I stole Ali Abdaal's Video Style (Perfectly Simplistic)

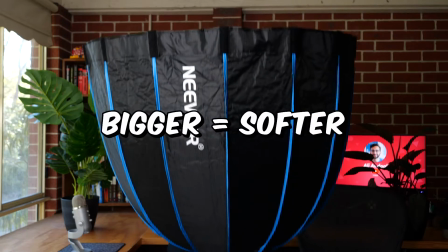245s
The bigger the softbox, the bigger the source of light, the more softer the light is and the softer the shadows are.
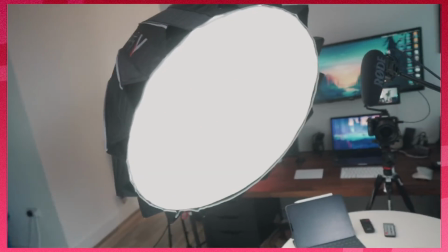250s
Now, when Ali does this in his videos, he sets his light up 45 degrees on the side of him, so it gives a sort of nice dynamic look to his image.
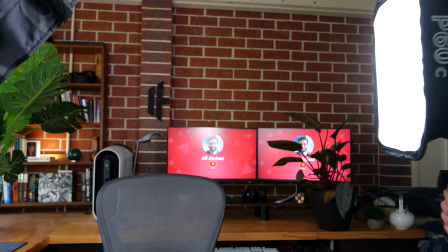258s
Now, to avoid dark shadows on this side of my face, you can also add another light on this side, or you can use a white board like this, place it just out of scene so you have a bit of a reflection from this light over here onto the board, which then comes onto my face, creating a nice sort of fill light, giving you that high key lighting look.
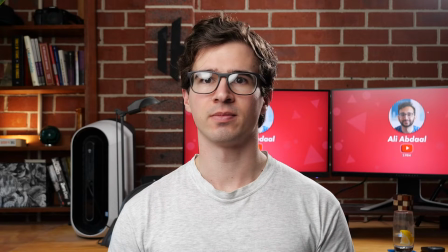275s
So to get rid of that nasty glare in your glasses, probably the best thing I've found that you can do is have an anti-reflective coating on them.
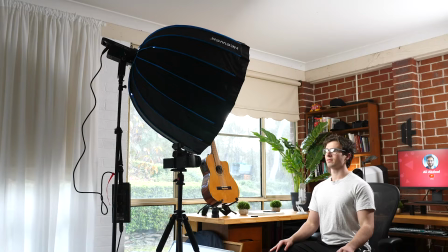282s
Unfortunately, my glasses don't have this, so I have to move my light back. I have to raise it up and play around with the angle.
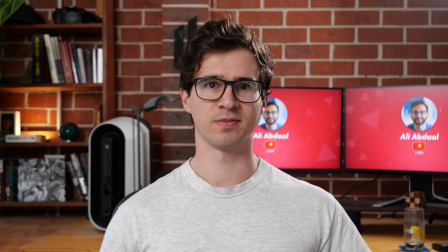288s
And even then, you can still see that nasty reflective glare in my glasses when I turn my head certain ways.
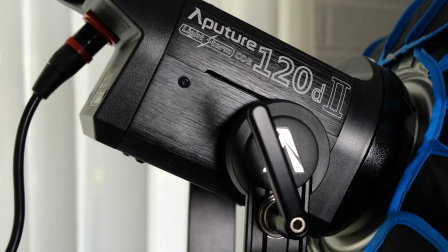295s
Now, if you don't have the budget for a big fancy light, which is totally understandable, filming next to a window can achieve a very similar look because the sun and your window is going to create a nice big soft source of light.
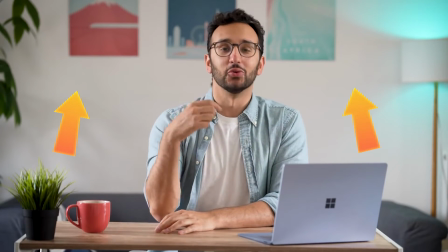306s
Now, to complete this high key light look, you really want to make sure that your background is illuminated well because we don't want a lot of contrast between the subject and the background.
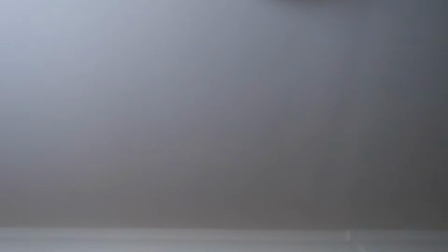314s
So we can do this a couple of ways. First, you can use your natural inside lights, turn on the switch.
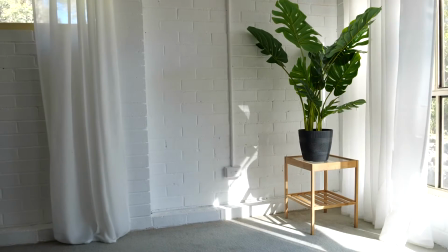319s
You can use window light, the sun coming in, that can look really nice.
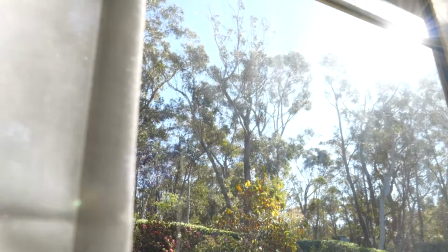323s
Right now though, it's really windy where I am, so I'm getting a lot of trees moving, which makes the light very dynamic and a little bit distracting, to be honest.
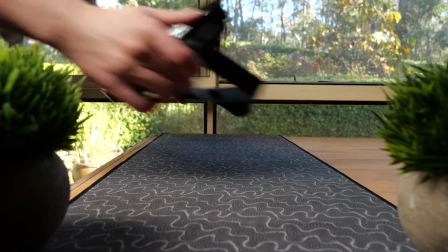330s
So another option we could use is to just get another secondary light, a cheaper light this time obviously, and just point it at your background, make it brighter. And also you can just choose to shoot in front of a lighter scene. So unfortunately, my brick wall behind me is going to provide a lot of contrast no matter what I do, so I'm going to have to change where I'm filming to really match Ali's look. Now, the final thing I've noticed Ali do in a lot of his videos is include practical lighting into his scenes.
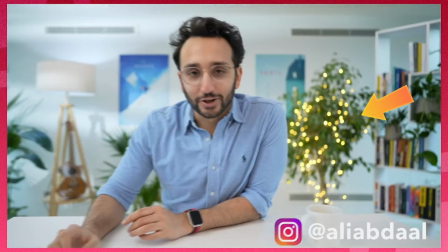356s
Things like lamps or decorative lights that really just elevate his shot and make it a little bit more interesting.
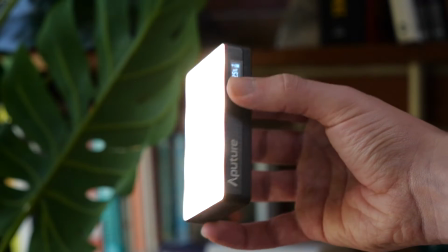361s
Now, I actually already do this, including my Aperture MC in the background over there, which just makes the shot a little bit more dynamic, a little bit more interesting. The computer screens behind me too also provide some sort of practical lighting. But speaking of everything back there, now it's time to move on to breaking down his background.
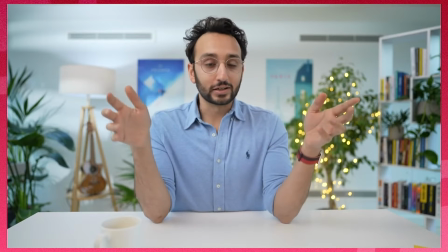376s
So first off, you'll notice that he often films in front of a bright background, which really helps achieve the vibe he's trying to go for. And so to match that vibe, I'm going to swap out this background for a white brick wall. Right, so that's a little bit better. It's kind of matching Ali's vibe a little bit closer. But now let's talk about how he uses his camera and how he frames his shots.
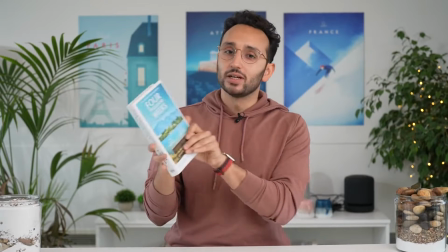394s
And there's a couple of things I've noticed here. The first of which is that Ali takes up most of his frame when he's filming.
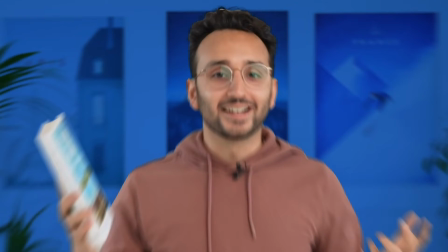400s
So he has a little bit of headroom, but basically it's from his waist up. It's not super zoomed in on his face, which creates sometimes an uncomfortable feeling in videos. It's sort of as though you're sitting across from him at a table. And that's important to note because the next thing is he often, 9 times out of 10,
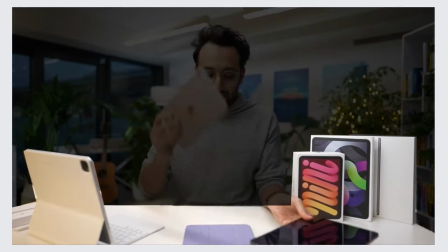416s
sits in front of a desk. This allows him to have a foreground, put some props on there to make the shot look a little bit more interesting,
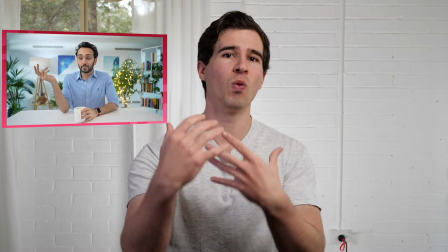421s
but more importantly, he can lean forward on the desk, which creates again that more welcoming sort of conversational tone as though you're sitting across from him at a coffee shop. Now, my desk is way too big to move in front of me right here, so I'm going to have to improvise.
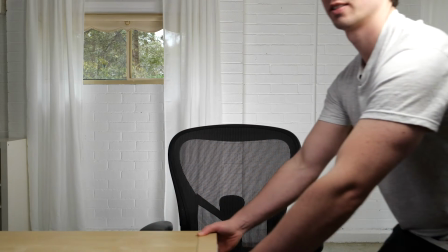436s
And the solution I came up with is to just use this IKEA shelving unit. Right, so I've got my desk, and to make it look more like Ali's, I've got these fake plants that I got from Amazon, and these are actually the exact same that he uses. It's around $20 for a set of 3. Really good, and they just make the scene look a little bit more interesting, a little bit more welcoming and friendly. I also have the book I'm going to be talking about later on the desk, so I can pick it up, refer to it.
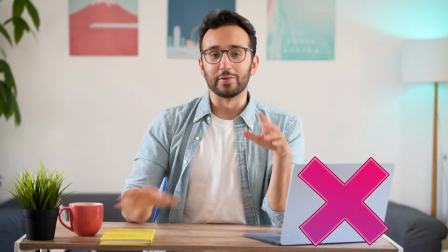458s
And I have this microphone here because I don't have a laptop I can use, but this looks pretty cool anyway. And the best thing is, I can now lean on the desk and talk to you in a much more conversational tone. It's almost like we're sitting in a coffee shop having a conversation. Now, before we move on to fixing up the background, you'll notice that a lot of Ali's videos have a blurry background. And this is achieved by your camera settings, using a low aperture value, which is measured in f-stops, of around 3 or below.
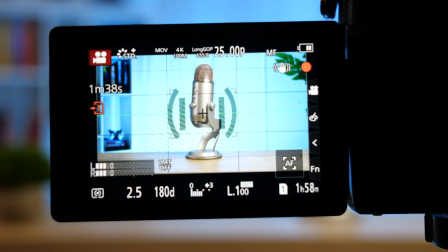482s
Now, this is just something you can do in your camera settings if you have a good camera and you want to have it below 3, which will give you a nice blurry background.
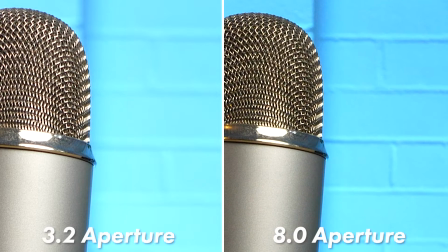488s
Anything above that and the background will be in focus, you will be in focus, and everything will just look flat.